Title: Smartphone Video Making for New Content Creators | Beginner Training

Hi, I am Sam. This video is part of my free content creator starter pack, a practical workflow for beginners and late starters, specifically for people in their 40s and above who want to simply do this properly without wasting time and money. And so, on this one, we are starting with the smartphone because everybody has it. I'm going to be leaving timestamp in the video so that wherever you feel more comfortable, you can easily push the playhead to that particular spot should you have a need to do so. I hope you learned something from here today. Let's get started. I'm going to be recording the screen of my phone so that I can throw the detail of my settings onto the screen.
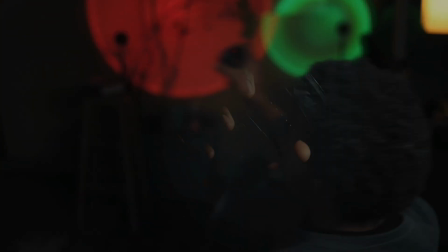53s
I just want to share some items with you that I use to create content,
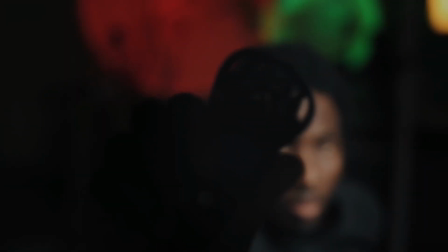57s
just in case there's anyone out there who is interested in taking their content creation to another level.
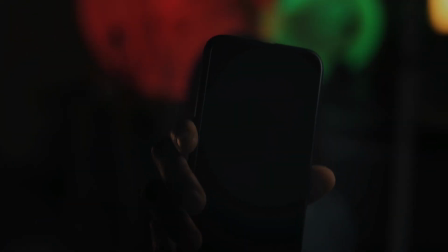64s
First and foremost, your phone is good enough to do what you need to do as far as content creation is concerned.
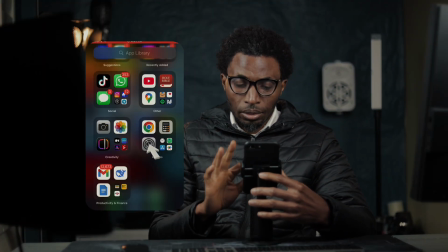71s
The first thing you want to do is go to your settings. You want to scroll all the way down to camera.
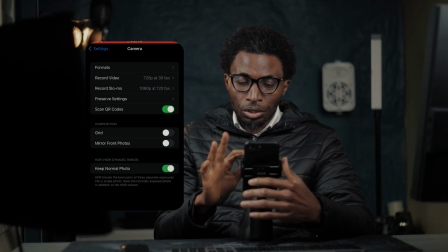78s
So first and foremost, I'm going to change the video settings to 4K. You are actually good with 1080p if you don't have enough storage, but I do have some storage to play with, so I'd like to use 4K.
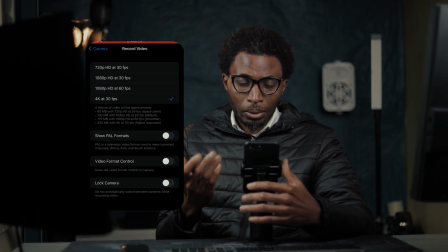93s
So that's the one that I use so that I can get the best quality for my clips. So you want to turn on the grid when you frame yourself or when you frame your subject.
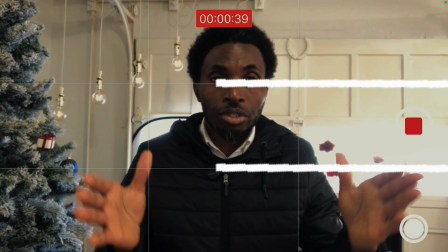105s
I want you to take note of the grid. As you can see across the screen, I have the grid running right across my eyes right there.
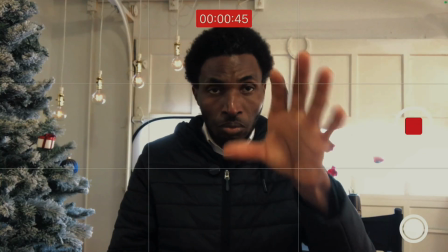114s
So that's exactly where you want it. And I am positioned in the middle of the grid. So that allows for a proper positioning of the subject.
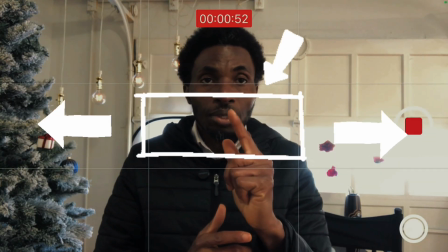124s
I don't have too much space on my right and I don't have too much space on my left. So that just places me right in the position. Another thing I can do is to angle myself, or you angle your subject to a particular spot.
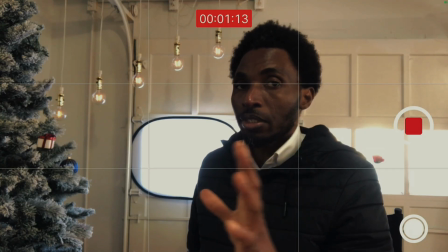142s
The rule of third, right there in the middle or on the far right, is the line.
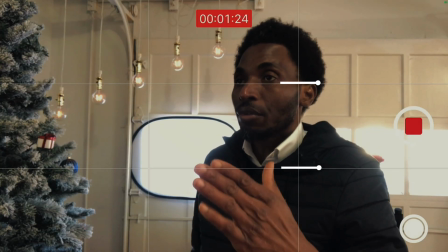151s
There's a first cross line and then there's the second cross line. So you want to make sure that when you are using this style,
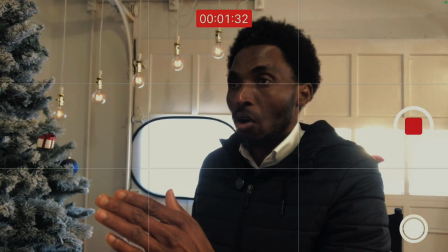159s
you are positioned in such a way that the most of the space is right in front of the subject.
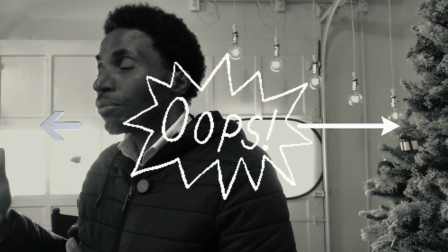167s
Because if you do this, it looks awkward because I become too close to the edge of the frame. You don't want that. So what you want is if you position your subject on this axis,
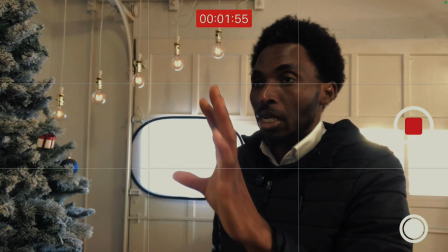181s
make sure most of the space is right in front of the subject.
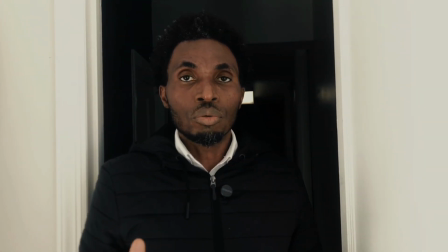188s
Avoid having the window behind you. This is what you get.
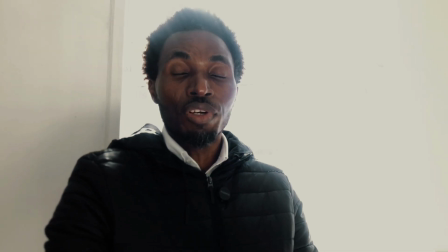195s
As you can see, it doesn't make good video because the light source is right behind you.
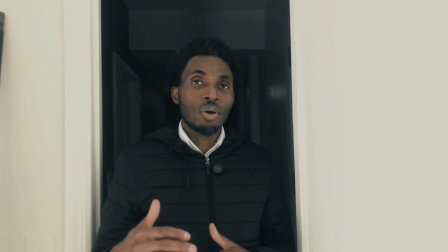201s
So you want to avoid that. Make sure that you have enough headroom whenever you shoot.
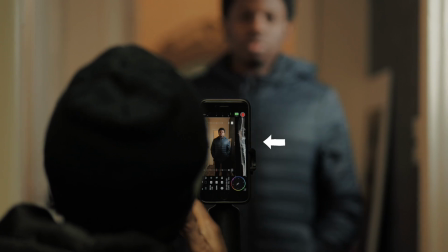205s
And so also make sure that you're not too close to the camera. Make sure that you're not too far away from the camera.
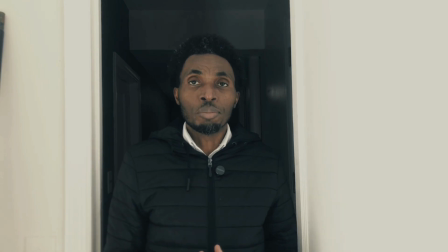213s
So framing is very, very important.
Maybe you should kill. Okay, don't kill the light.
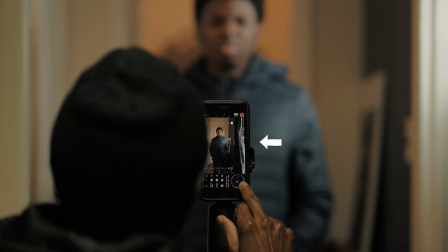218s Don't worry. I wanted to say you should kill the light. Have you started recording? Yes.
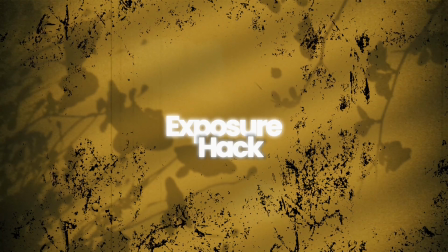226s
All right. Now, in the course of me moving around, you'll notice that my exposure is shifting. Maybe so is the focus. So to solve that, a little hack that I have to show you is you can place your
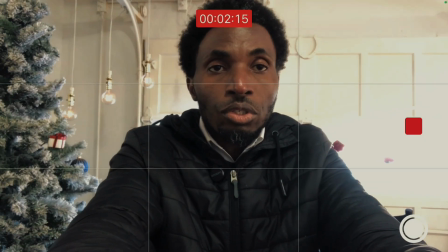244s
hand over the screen and hold it down until that yellow box comes up.
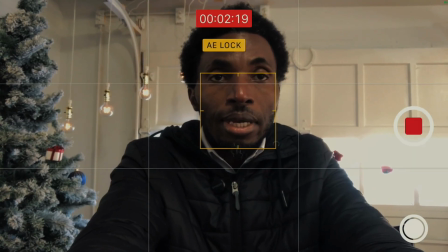250s
That will take care of it. So, and I can also now use the yellow slider on the side to control the exposure. Supposing I am too dark, I can easily use that particular slider to control the exposure. I can leave it just like this so that I am properly exposed. And that's the use for that.
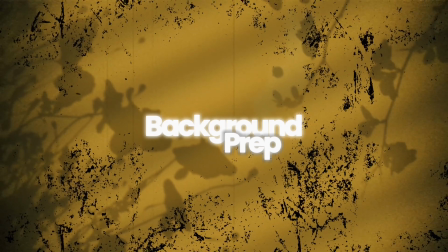Behind me, I have a little set right here. You want to make sure that it's not just what is in front of you that's well taken care of, that what you have behind you is not distracting for your video.
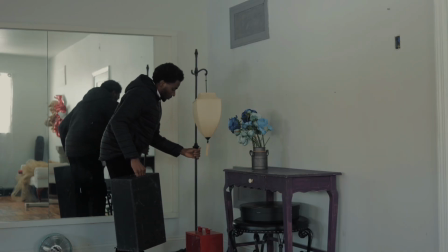297s
So basically you want to make sure that you move things around.
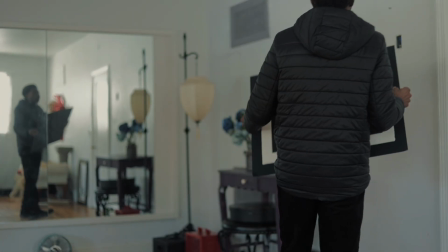303s
Put maybe a bookshelf somewhere or a bit of a frame somewhere like I did with mine.
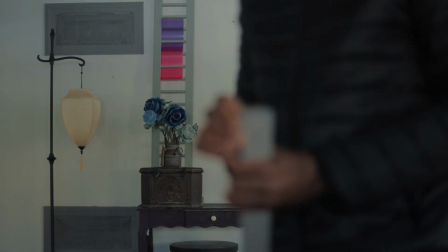309s
You really don't have to overthink it. Just hunt around for a bit of a decent
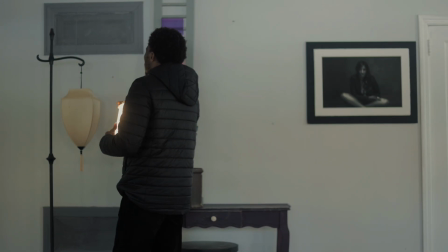316s
space in your space and then use that for your background.
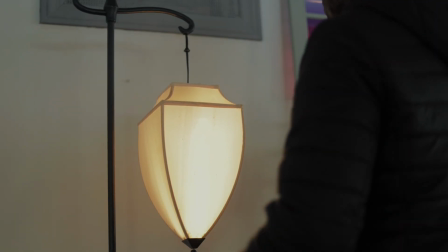326s
My best spot happens to have a window behind it, but I know how to manage it whenever I need to use that particular backdrop for my video. Not just should you take care of what is in the foreground,
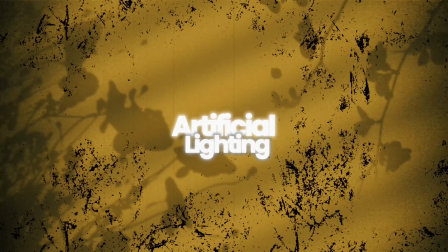342s
you also want to make sure that there are no distracting elements in the background.
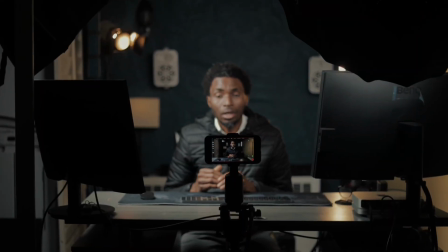348s
Let's talk about artificial lighting. Artificial lighting is a very important aspect of your creative process with your smartphone. Now there are about 3 parts to this particular segment. If you look at my right hand here, I have a key light. I also have a fill light. And then behind me are just a little bit of aesthetics here and there. I have a light here that serves as a separation between me and the background, which is the long strip of light you see on my left hand side. And then I also have a lamp here, and then I have another spotlight up there that illuminates my hair. You can call it hair light. Now all of this light put together matter. But I want you to know that with just one light, you can achieve a lot.
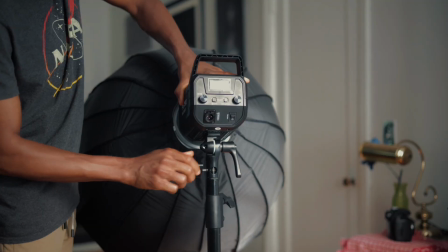399s
All of these are just extras,
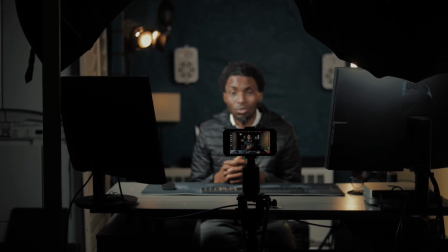401s
so that you don't think that you need to have all of these before you can have good illuminated video with your smartphone.
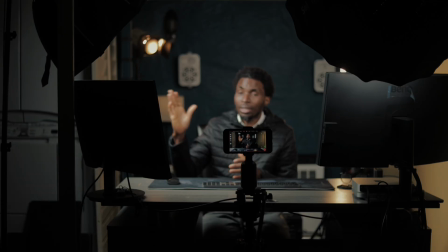410s
It's not always the case. Now, with my key light here, I have the JVM light. One thing you need to understand about light or artificial light, you need to have light that has good luminance or that has good wattage.
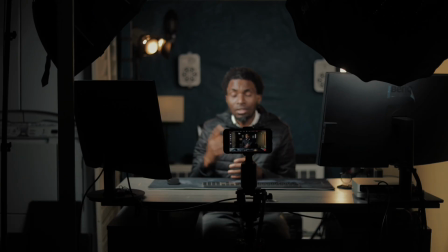426s
Like for me, in this case, this light is about 80 watts.
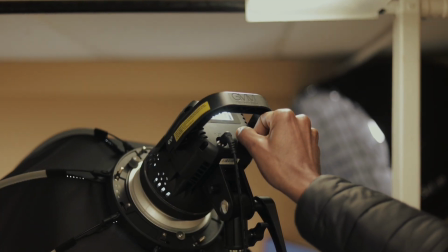430s
Now, the higher the number, the better, because the higher the number, the brighter the light. And then another thing about artificial lighting that you need to take note of is that
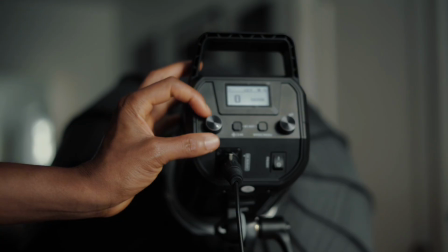441s
you want to purchase a light that you can regulate it luminous,
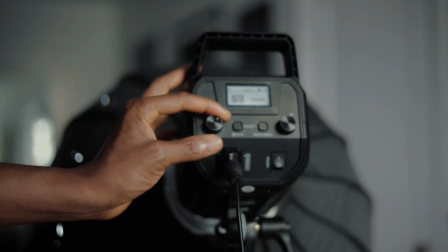446s
because sometimes depending on the way I use this particular light, I can regulate the intensity per time, so that if it's too bright, I can keep it close to myself and reduce the intensity so that my exposure is properly taken care of. I'm going to put the link of this particular light in the description just in case you would want it. Now, this light is very inexpensive, but one good thing about it is the softbox.
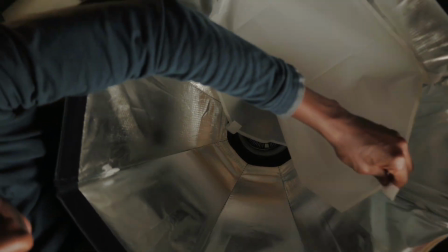476s
The softbox has a way of helping to regulate the intensity of the light that it gives.
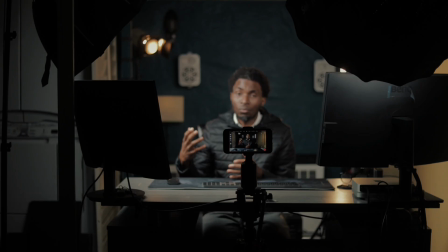483s
Also, it came with a filter.